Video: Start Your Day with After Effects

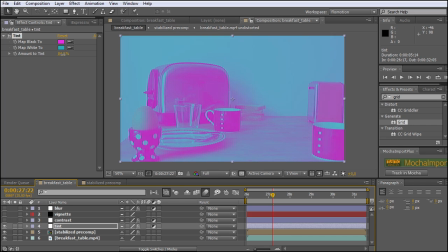1972s
And you can also play with the amount of tint, because you normally don't want to overdo everything and have everything blended together with 100. But let me tell you something else. You can also have this at 100 and simply play around with the opacity of this layer, because it's an adjustment layer.
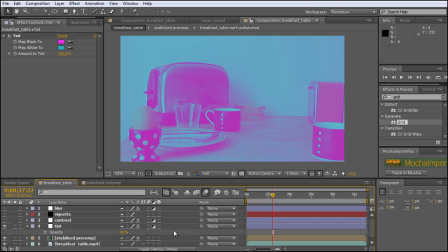1994s
And for now, let's maybe just bring it up to 80. It's a bit much, but you can see the effect quite good. Next thing that I want to do is, because now everything looks a bit washed out, I simply added another adjustment layer, called this one contrast, and brought out some levels over here.
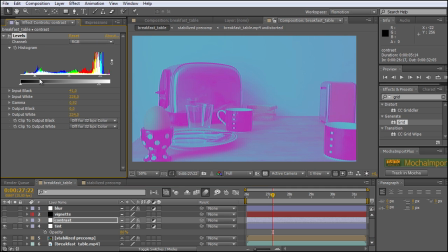2013s
And I brought in the whites and a bit over here on the blacks.
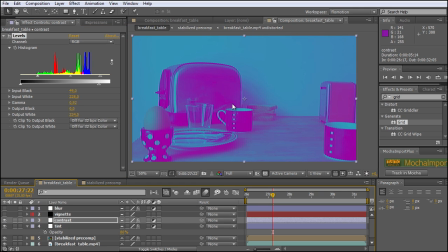2018s
And if I turn them on, you can see that it's simply more contrast. By the way, you can also add more contrast by simply typing in contrast and use the brightness and contrast effect and simply bring up the contrast of this.
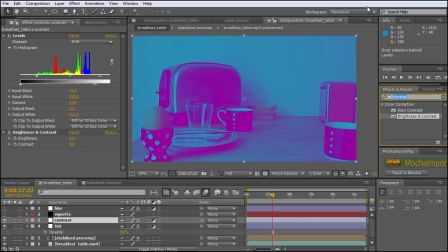2038s
Or you could even bring out some curves. And what you could do here, you could make everything brighter that is already bright and everything darker that's already dark.
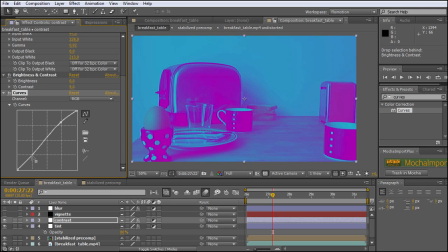2052s
And this also helps adding more contrast.
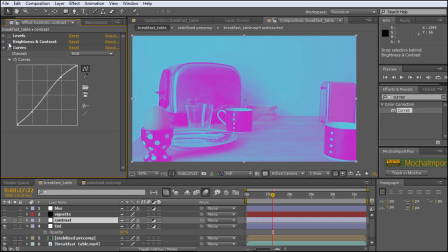2056s
So now you have the opportunity to choose which look you want to have.
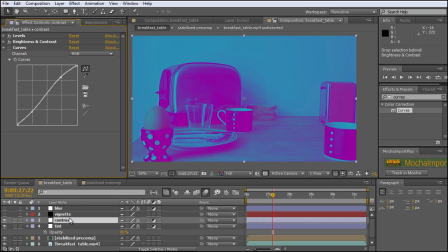2065s
Maybe like so. The next layer I added is simply a vignette layer. It's a black solid where I have drawn a vignette. Just quickly hit the M button twice for all the mask settings. So you can see I have brought out the mask feather really, really high to 440 pixels.
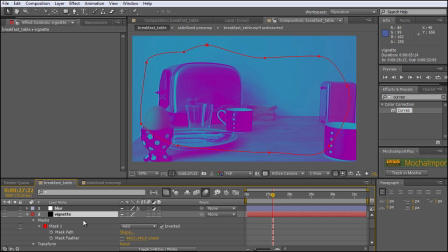2084s
When you hit the U button twice, you can see all the parameters that have been changed on this layer. So you can also see that I have played with the opacity and simply brought it down to 20. And this is what this one looks. And for an overall focus,
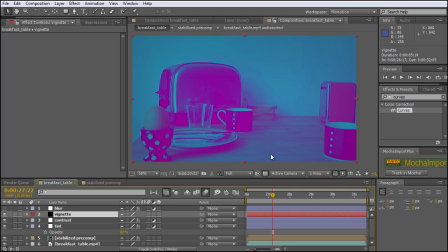2103s
because this is really just a small focus on the center of all of this where my action is going to happen, I have also created a blur layer. It's also an adjustment layer where I have simply applied the fast blur, because the fast blur, as it says, it's the fastest to render.
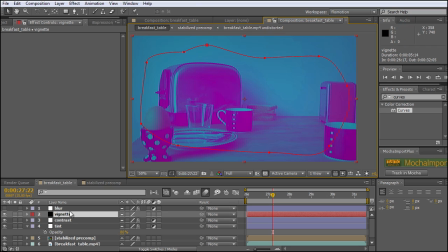2121s
And I have simply copied this mask and pasted it onto this layer so that I could now blur the same part of the picture like I have chosen for the vignette, without the blur and with the blur.
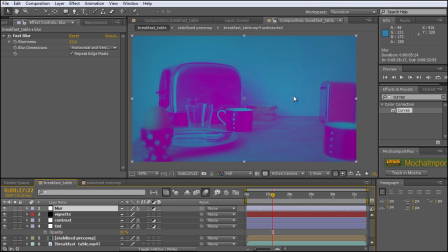2138s
And you can directly see your view is now going straight to the center of this picture. And this is exactly where the action is going to be.
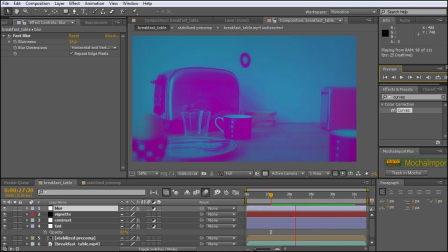Okay, and that is everything that I have done with my project. Oh, okay, you may think now, and what about this nice text,
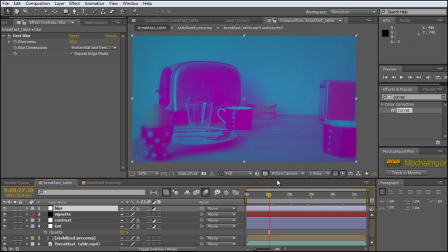2173s
this start your day with After Effects that is swinging and wiggling all around? But let me just tell you that this is simply another eye expression you could use, and it takes you about 1 or 2 minutes to get this whole animation going.
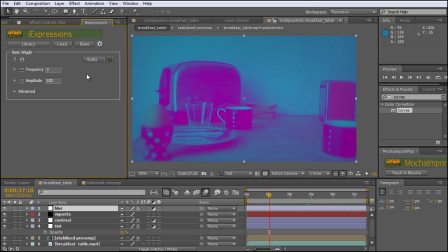2188s
And you can also find a tutorial on this technique on mamoworld.com. So I hope you enjoyed this tutorial. I would be happy that especially those of you who don't want to use expressions in After Effects that much because they simply think that they are too complicated,
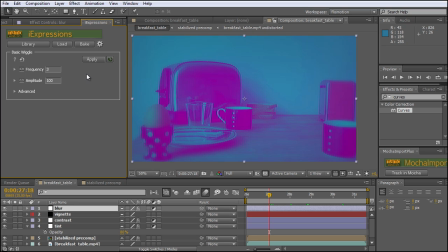2206s
that they have enjoyed it and that they think about using iExpressions in the future. So for now I have to say thank you for sharing your time with me, and I wish you a lot of fun in After Effects.